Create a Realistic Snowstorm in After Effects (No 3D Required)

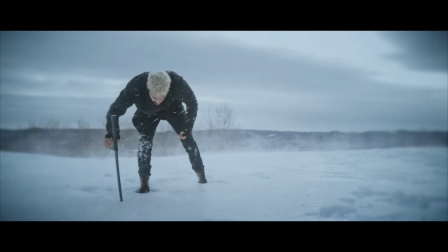Welcome back to the channel. Today's breakdown, I'm going to be showing you guys how I composed this winter scene in After Effects.
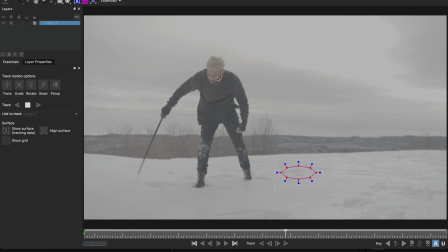Because there was some movement inside of the shot, I used Mocha to track. I would highly suggest that you do this for tracking in general in After Effects.
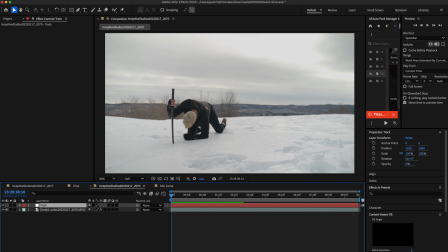Once that's complete, create a null, then head over to Mocha tab where the tracking data is, change it to transform, create the tracking data, and then apply that to your null.
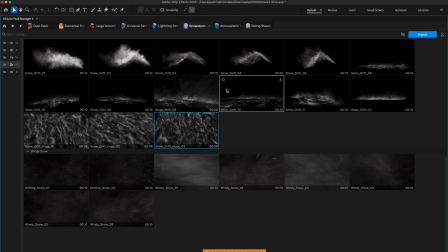To find the assets that I used, I'm using AE Juice's plugin that directly links into After Effects. They have a great pack that has snow effects inside of it, so I chose the snowdrift effect because I thought this would look best for what I'm trying to do.
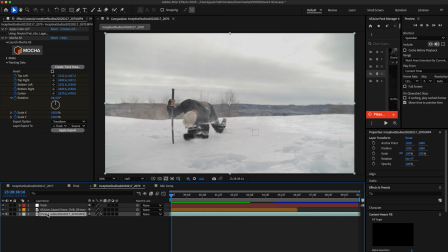Once I downloaded it, I brought the asset, parented it to the track, and then lowered the opacity on the plate so that we can see the effect better.
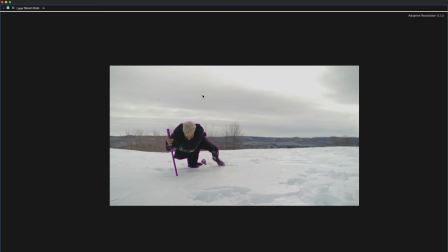And I wanted to add depth in the scene, so I rotoscoped out the person inside of it.
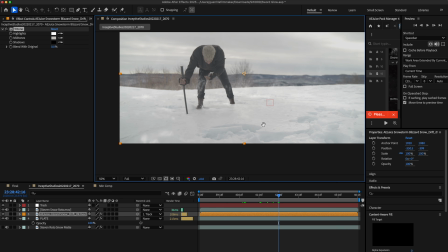To blend it better into the scene, I used the tritone effect and sampled the midtones, shadows, and the highlights from all respective areas to get it match the best that I could.
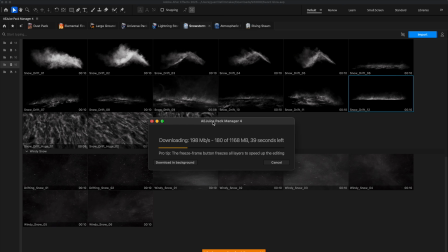I wanted to add some more depth, breaking the background from the foreground a bit more to make it more believable, so I found another asset inside of AE Juice that would work.
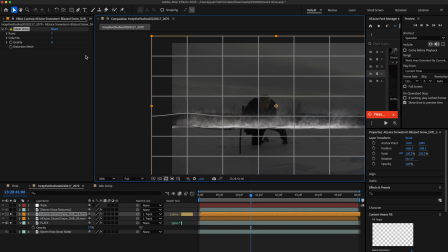The asset was great but didn't work perfectly,
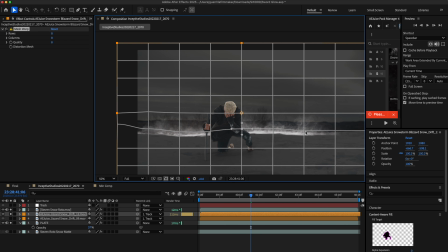so I added a mesh warp effect to it and adjusted all of the parameters until I made it look like it was actually fitting on the edge of
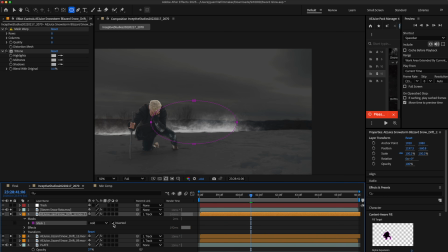the background, so we can add some more depth to that part. To fill in the background, I just duplicated that layer again, moved it to the right hand side, retimed it,
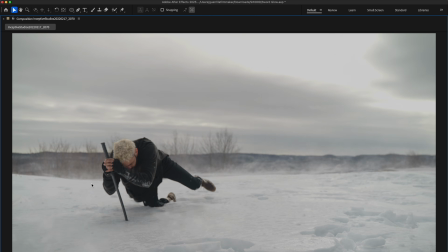and then added a feather on the mask to break off some of it, and then reset the mesh warp and did the exact same thing and changing the parameters until I found something that
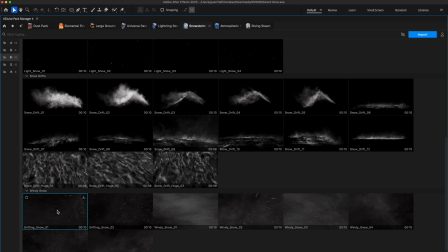looked good for the background on that part of the clip. But I needed another layer that looked like snow was blowing, so I went back into the asset browser and found something I really liked.
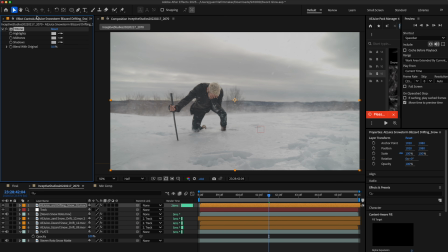The asset looked great, but the wind was blowing the wrong way, so what I did was go into the transform settings and then I flipped it horizontally so that it was going in the direction that I wanted it to, parented that to the track, and then duplicated that layer one more time, put it beneath the rotoscope layer so that I could add some depth with the background to break it up.
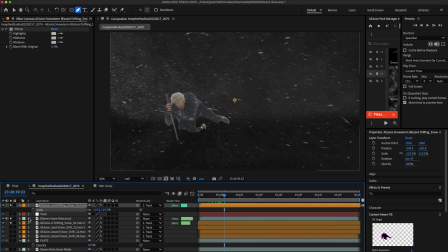I also feathered out some of the foreground just to make sure that it looked like it wasn't replicating the same thing to give it some more dimension in the shot.
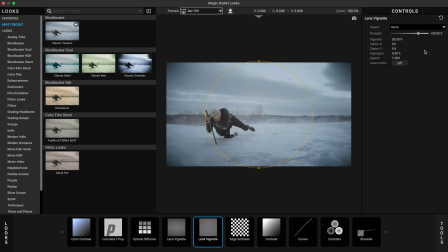But truly after that, it was really just color grading and adjusting the parameters, tweaking things here and there to get it exactly how I wanted it to be.
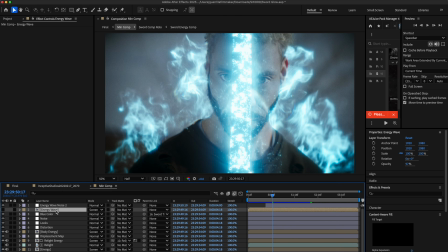But that's how I created this in After Effects. I'm thinking about showing you guys a bit of the sword tutorial after this, but I mean,
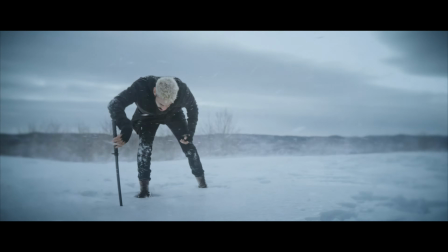you guys just remember to like, share, subscribe to the channel, and I will see you guys on the next one.
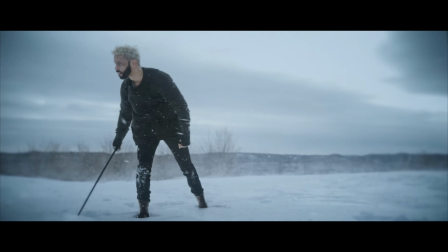Peace.